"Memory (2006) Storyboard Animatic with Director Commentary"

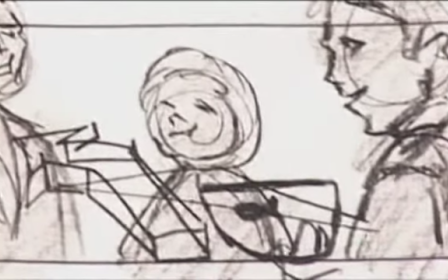16:19 And I should say, I think Anne Margaret and Terry Chen and their characters
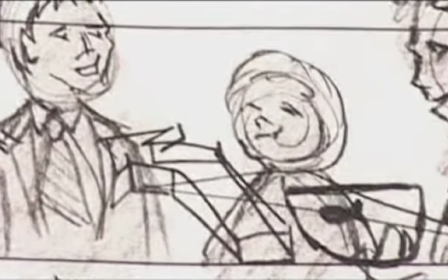16:26 here just brought so much more life than I even saw in this perfect universe.
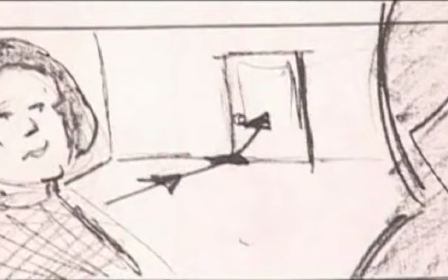16:31 So sometimes, the collaborative relationship can be good. Sometimes it cannot.
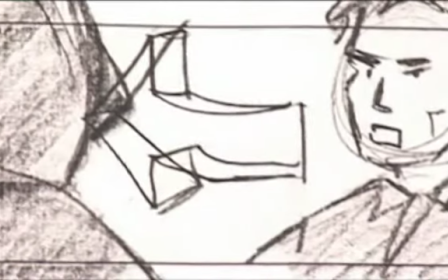16:37 In the case of these two actors, it was really great. A lot of this coverage with Deeper and Taylor was lost due to time.
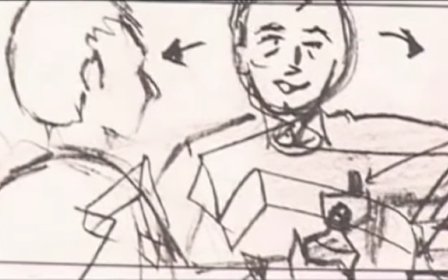16:49 They're pointing at this is Hopper's arrival, and I did this on the day I changed this.
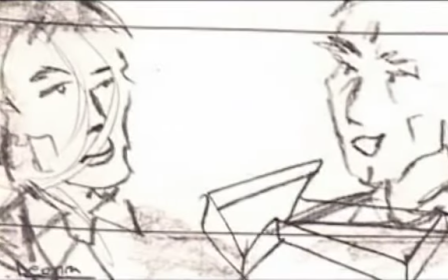16:54 I wanted Dennis to have a much more dramatic arrival where he walks in sort of towering over the camera full frame.
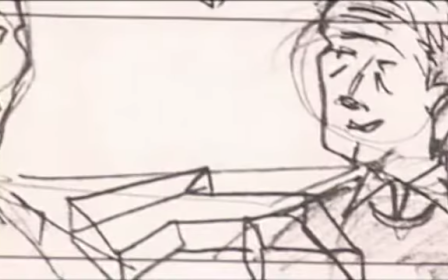16:59 And I think it works actually better than this piece.
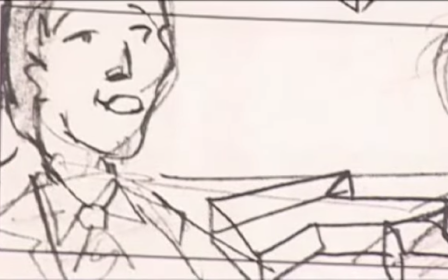17:02 But the jocularity and sort of the camaraderie between the three of these is the point, and that was really captured.
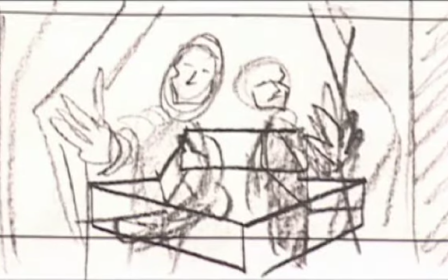17:09 Again, Dennis is so on the money. I think the guy could read the telephone book and make it entertaining.
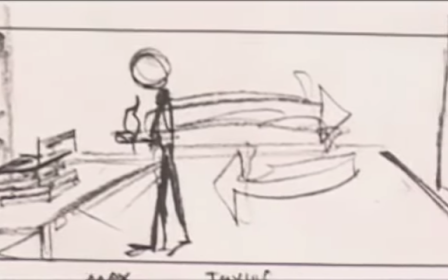17:16 And he really breathed life into this wine scene, which worked wonderfully.
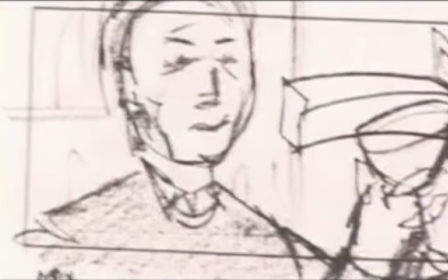17:22 Originally, this scene, I wanted sort of 360 pan around of the entire art gallery office because this is obviously the entrance to the lair.
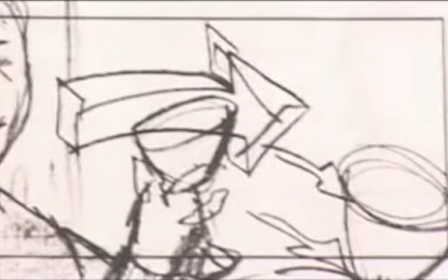17:29 And it was going to be laced with little hints and things that you'd see second time around, but this was not possible on the day.
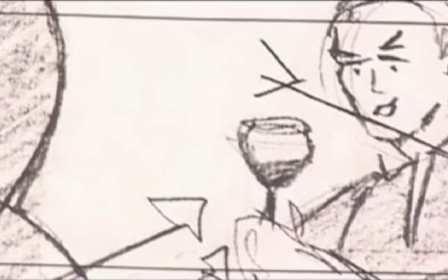17:35 Again, we were very rushed at this art gallery.
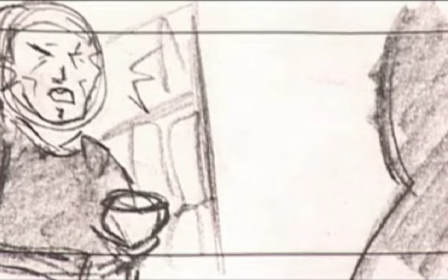17:38 The whole wine being nasty, again, I think it just worked so well with Dennis and Billy.
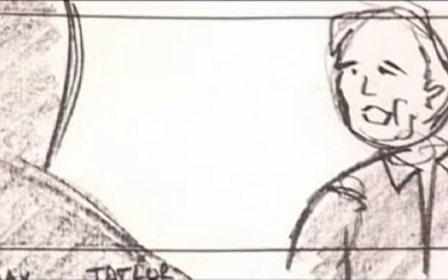17:46 I think did a good job there.
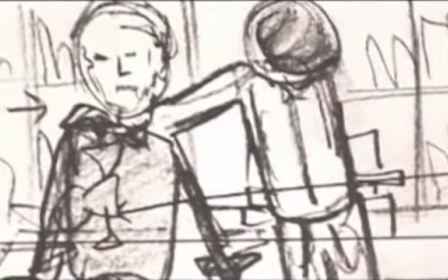17:52 And this was sort of the heart-to-heart piece between Taylor and Max, between Dennis Hopper's character and Billy Zane's character.
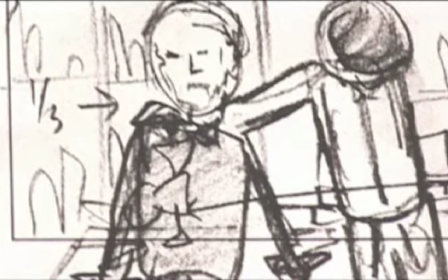18:03 And originally I envisioned shooting it in this sort of wide master. On the day I brought it into sort of close-ups because it was such a long piece.
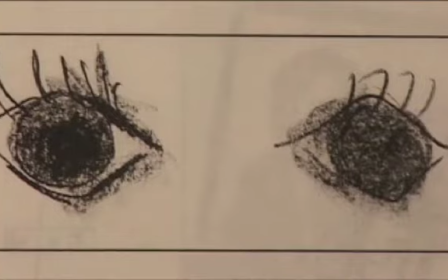18:14 And I was actually going to have them toast to this angel and go into the angel's eyes as a motif.
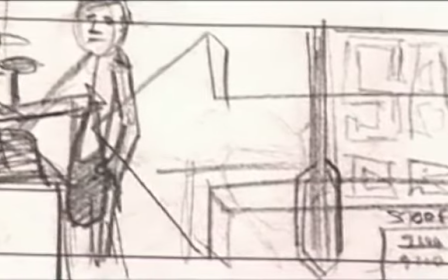18:20 This scene is probably the most disappointing scene of the entire movie for me.
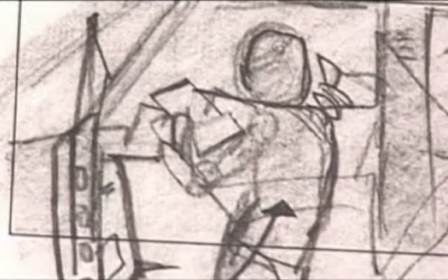18:25 This was Taylor originally in the edit after the art gallery. He sees the painting from his vision.
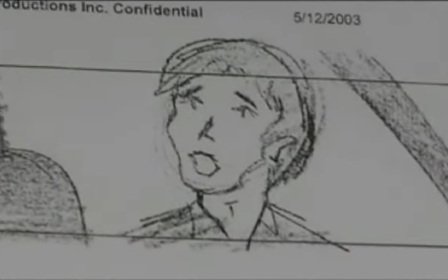18:33 He sees the figure, I should say, in the painting. And this was just going to be so long and milked out and over the top.
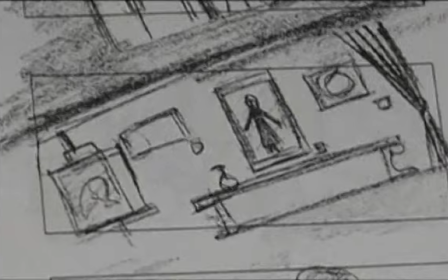18:42 And we couldn't find a location for this that fit in the shooting schedule.
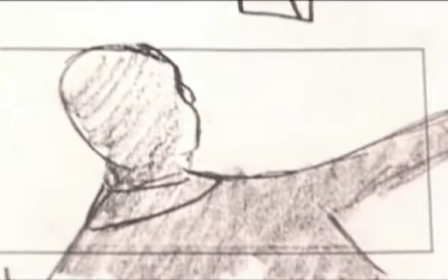18:49 And ultimately what we did find was just really, unless you're an independent film, I'd say it was unsuitable.
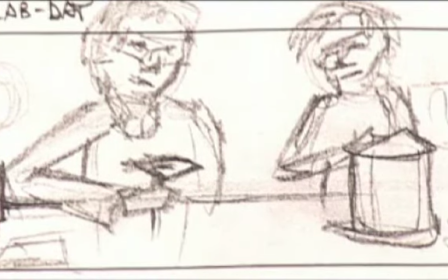18:57 And the time that we had to shoot it was unacceptable. But that's just the hard and the fast of making films on these types of budgets.
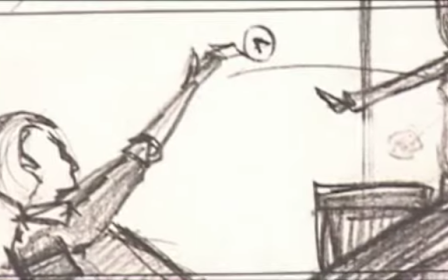19:04 This was a whole piece that we had an actress named Rekha Sharma, Indian actress, did a fantastic job.
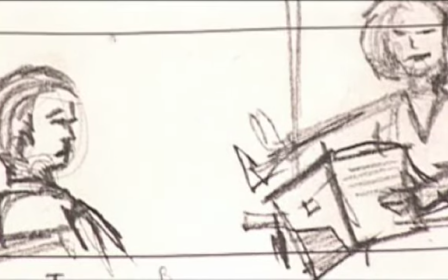19:11 But ultimately, we lost a lot of this side theme, which was Taylor investigating William Terrell, who is revealed as the guy down in the Amazon. I shot this.
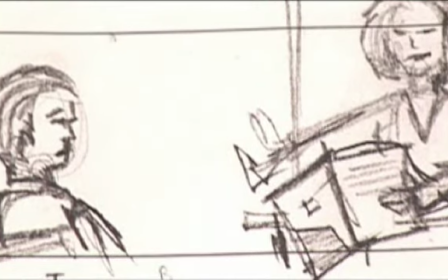19:24 We got it pretty much just like the boards, but we lost this whole piece.
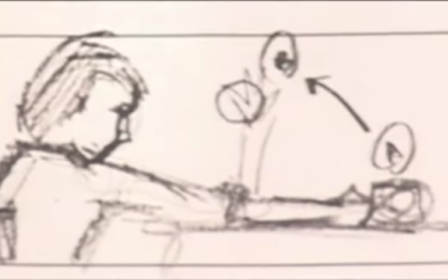19:32 And, I really think the reason that we lost this was because that opening sequence was so rushed.
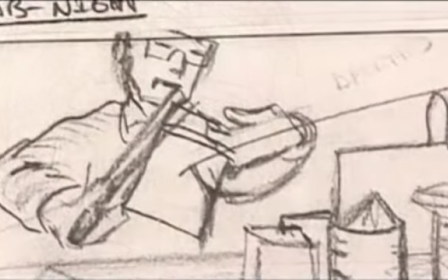19:38 We just did not have enough time to gather inertia behind that character being introduced.
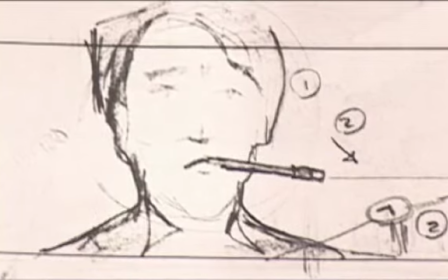19:44 This was a lab analysis of the powder that he doesn't find anything, and we cut that.
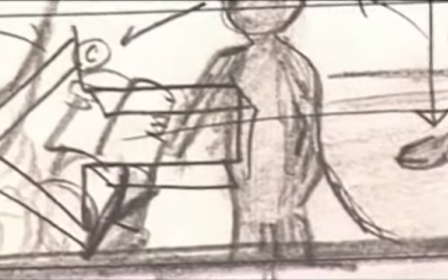19:50 It just wasn't necessary to the script. I originally envisioned Taylor leaning back.
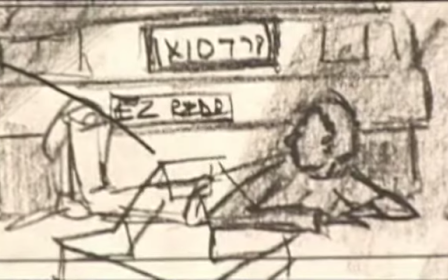19:55 That's his feet. He falls on the ground, and when he comes up, he's behind the car. We didn't have enough time to get it.
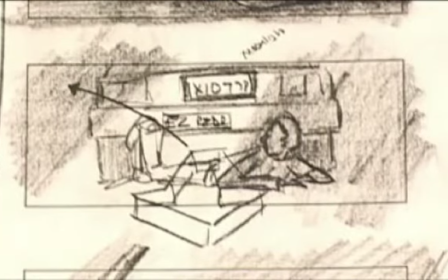20:01 On the last day, I said, I should get some shots of Billy shutting and opening his eye.
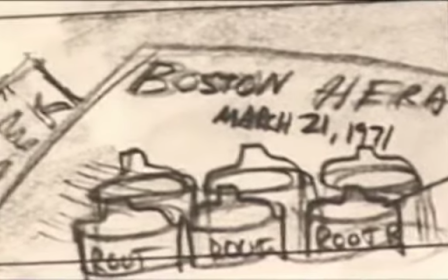20:06 And actually, I think we took 2 or 3 shots and used them as portals into and out of the drug trip.
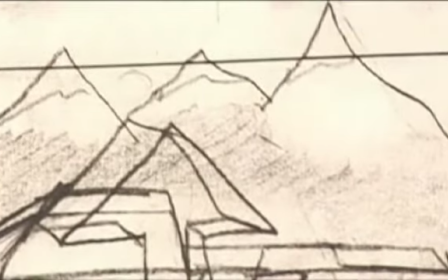20:11 And they actually work even better than what was envisioned here. And that's sort of an example of a happy accident.
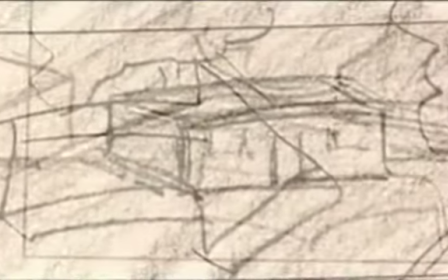20:18 So this is the second drug trip. This had to be abbreviated for reasons I don't want to get into.
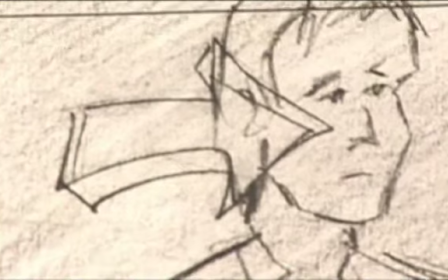20:24 I didn't have Billy Zane,
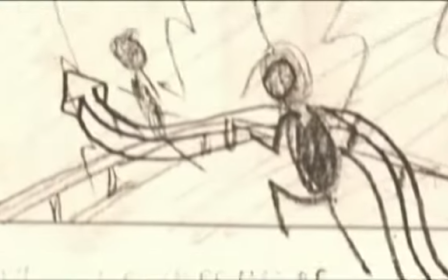20:28 no fault of his, I suppose, on the set of these wilderness sequences for all these drug trips.
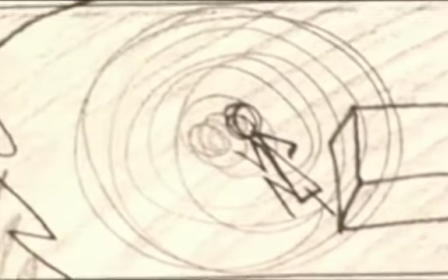20:35 So it made it very challenging. Most of the drug trips that you see had to be shot with photo doubles, just using Billy's face
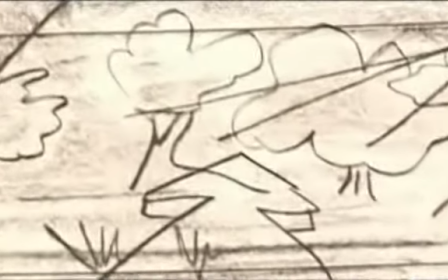20:43 on a few selective shots that were shot later to bring in. So I sort of didn't have him in these drug trips.
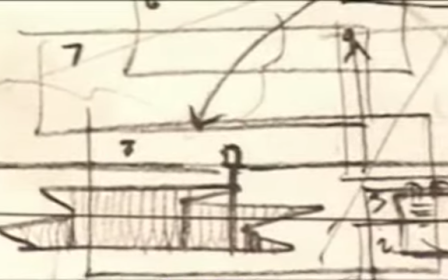20:52 These pieces, however, were able to get. A lot of this really works.
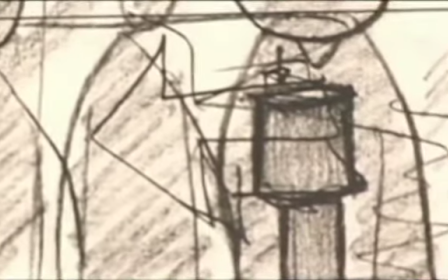20:57 I think this scene works very well. And again, it's one of those scenes that follows the boards.
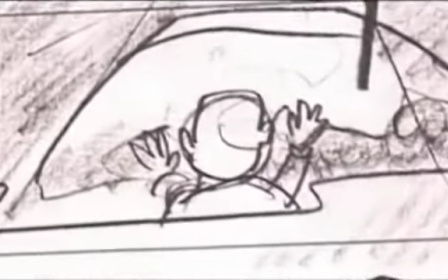21:01 The shaking of the fridge, the unveiling of the fridge, this
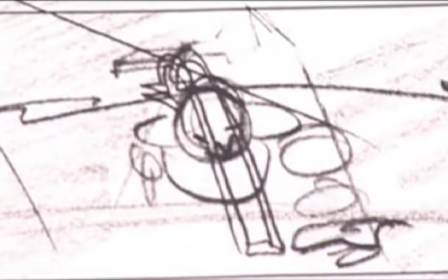21:09 was the handle of the fridge, a few cutaways. And then he opens it, and the girl pops out.
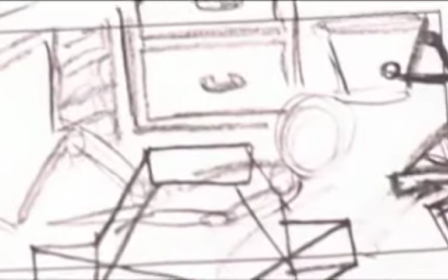21:16 And he falls back, and he's in his office. And that is pretty much exactly as we shot it.
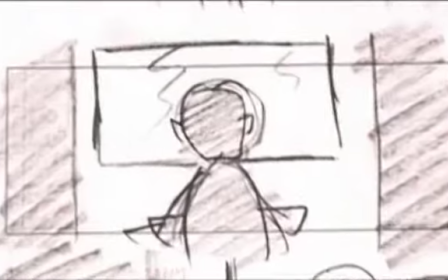21:22 This was him washing his face. I lost that scene.
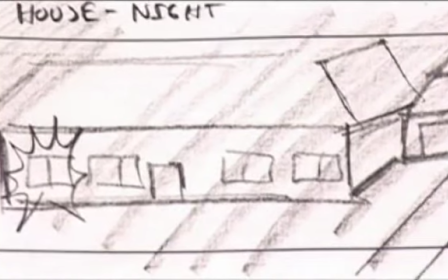21:28 There is a theme here that he's always thirsty after the drug trips, and I think we kind of lost that when we had to lose some of these shots.
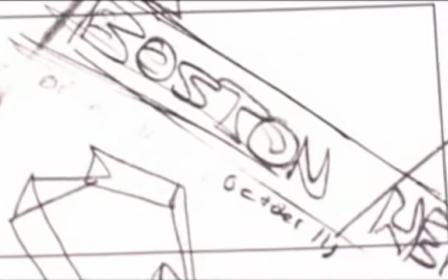21:35 This shot I wanted to use as a portal into his mind,
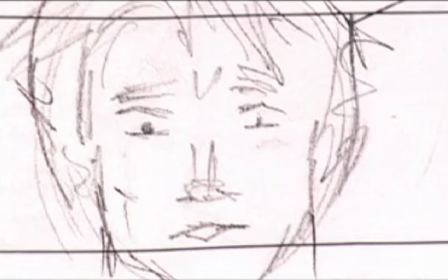21:40 so he scratches out the date and writes March 21st, and that's pretty much the same.
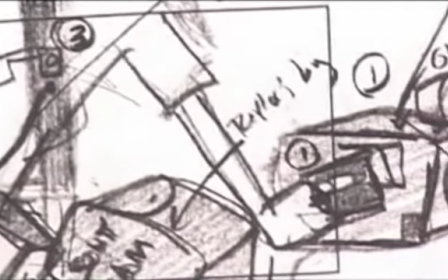21:45 This was actually a sequence where he took out the tapes of the Amazon out of the video camera that William Terrell has, and you see these Amazonian Indians.
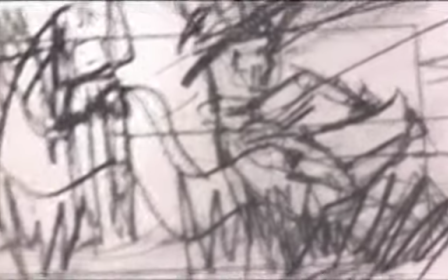21:53 Well, first you see Terrell running through the woods, then you see these Indians spasming and things, and it worked.
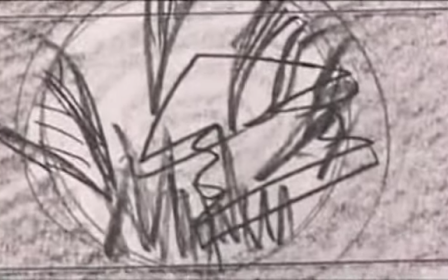22:01 This scene, per se, worked fabulously. It was really creepy with the Indians.
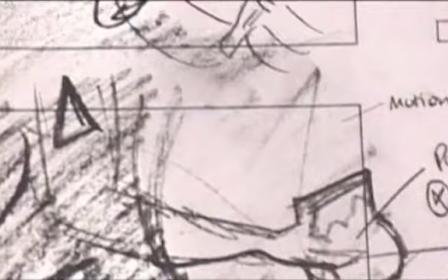22:06 The problem was that initial scene, we had lost so much of the interest in Terrell,
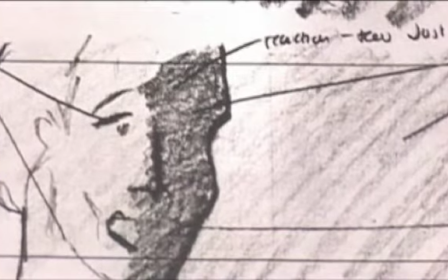22:12 I think, because of that scene, that it reverberated through this entire plot line. Running is obviously a sport Taylor does.
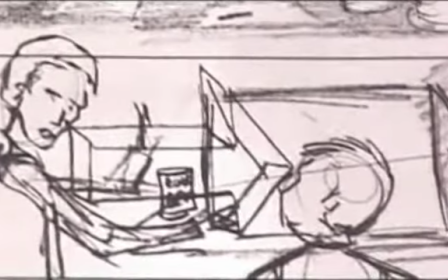22:20 We cut some of this. I think most of this montage was cut because of the previous one.
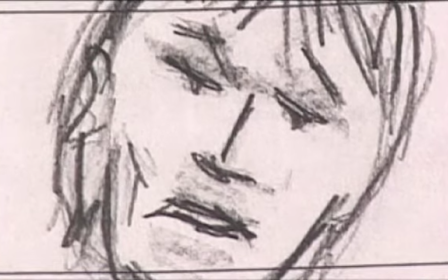22:30 And we went straight into this whole red ochre bit.
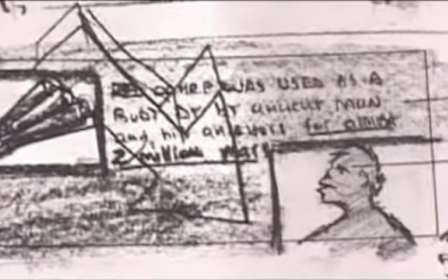22:35 In the movie, the way we did it, he discovers a CD in Terrell's backpack and finds all these images.
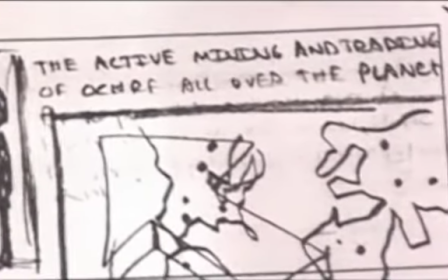22:43 And it allowed us to abbreviate the story, also to cut out the past 2 sequences you've just seen.
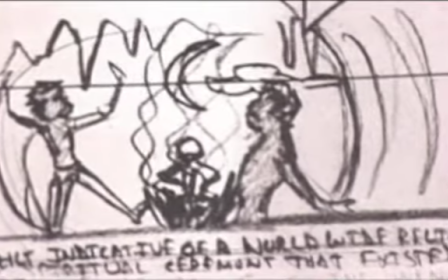22:49 And I thought the art direction, the images by our production designer, Steve Gagan, and our director, Suki,
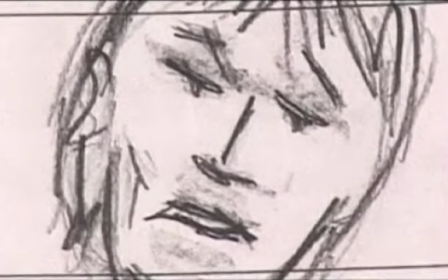22:57 were really, Suki Parker, were really good for that piece.
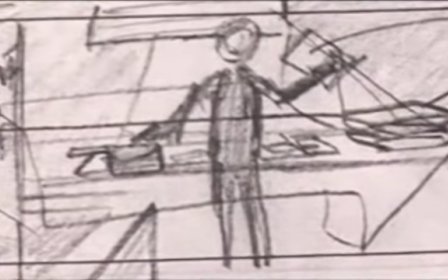23:02 The more slice of life that we just lost, it just wasn't that necessary.
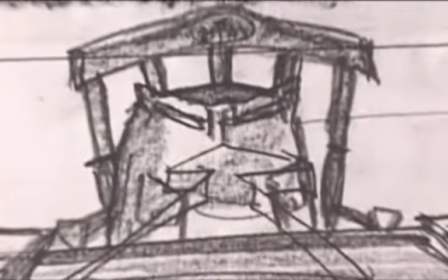23:07 This is actually, in the finished film, this shot predates what you just saw with the internet videos.
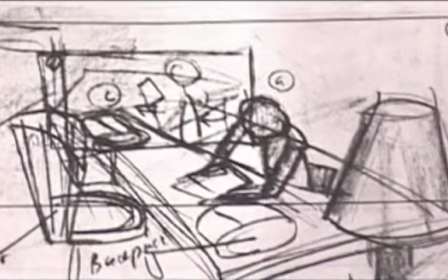23:16 This was not a function of the editing. It was something that we did in the rewrite, and Anthony and I did.
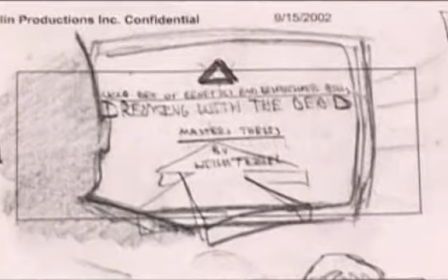23:23 And so this really serves the function of the other sequence with the red ochre.
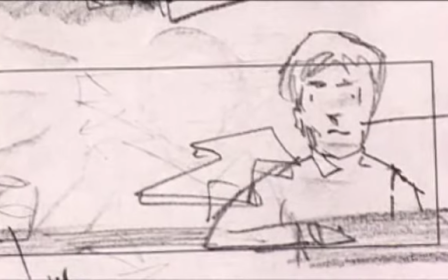23:31 And in essence, it conjoins a lot of the different plot points together. And I think it worked again really well.
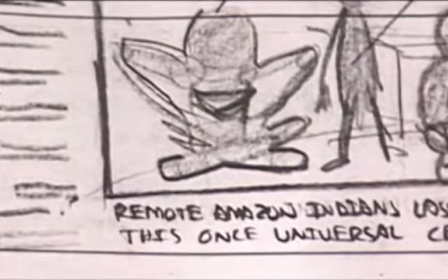23:42 Before, I had written this script before I began rewriting it with Tony.
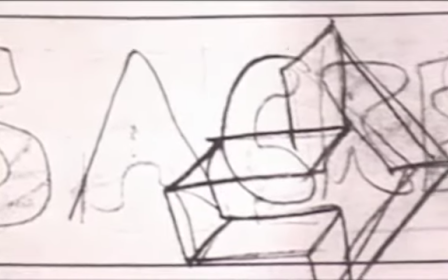23:48 And I had some of these pieces, but I don't think they were so dead on. I think we did a lot of condensing of text.
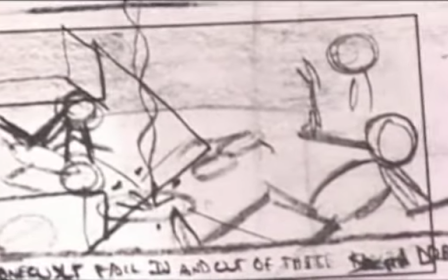23:54 And that's sort of what you do in that polishing period, honing it down to the absolute minimum that you need.
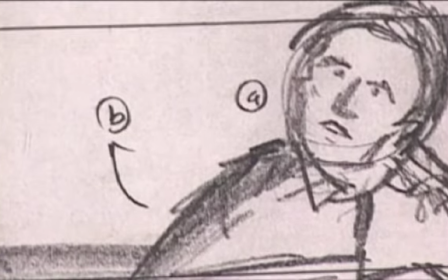24:04 If you see an A or a B, that means his first position sitting, and B in that case would be him standing.
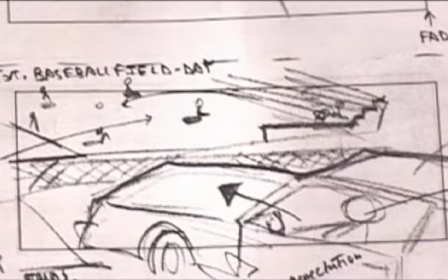24:10 They're sort of blocking instructions. And you'll see this.
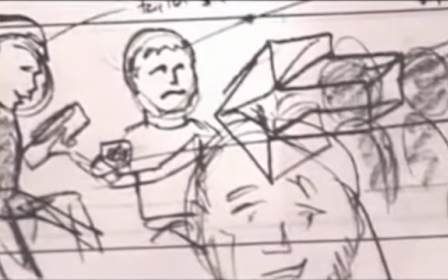24:15 I mean, I will envision every single person, what I want them to look like, and to try and give each person a character,
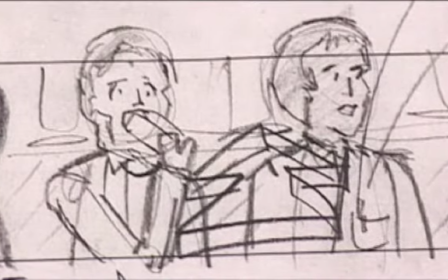24:22 props, wardrobe, the pen in Deeper's pocket. I mean, I try and sort of envision as complete a scene as possible.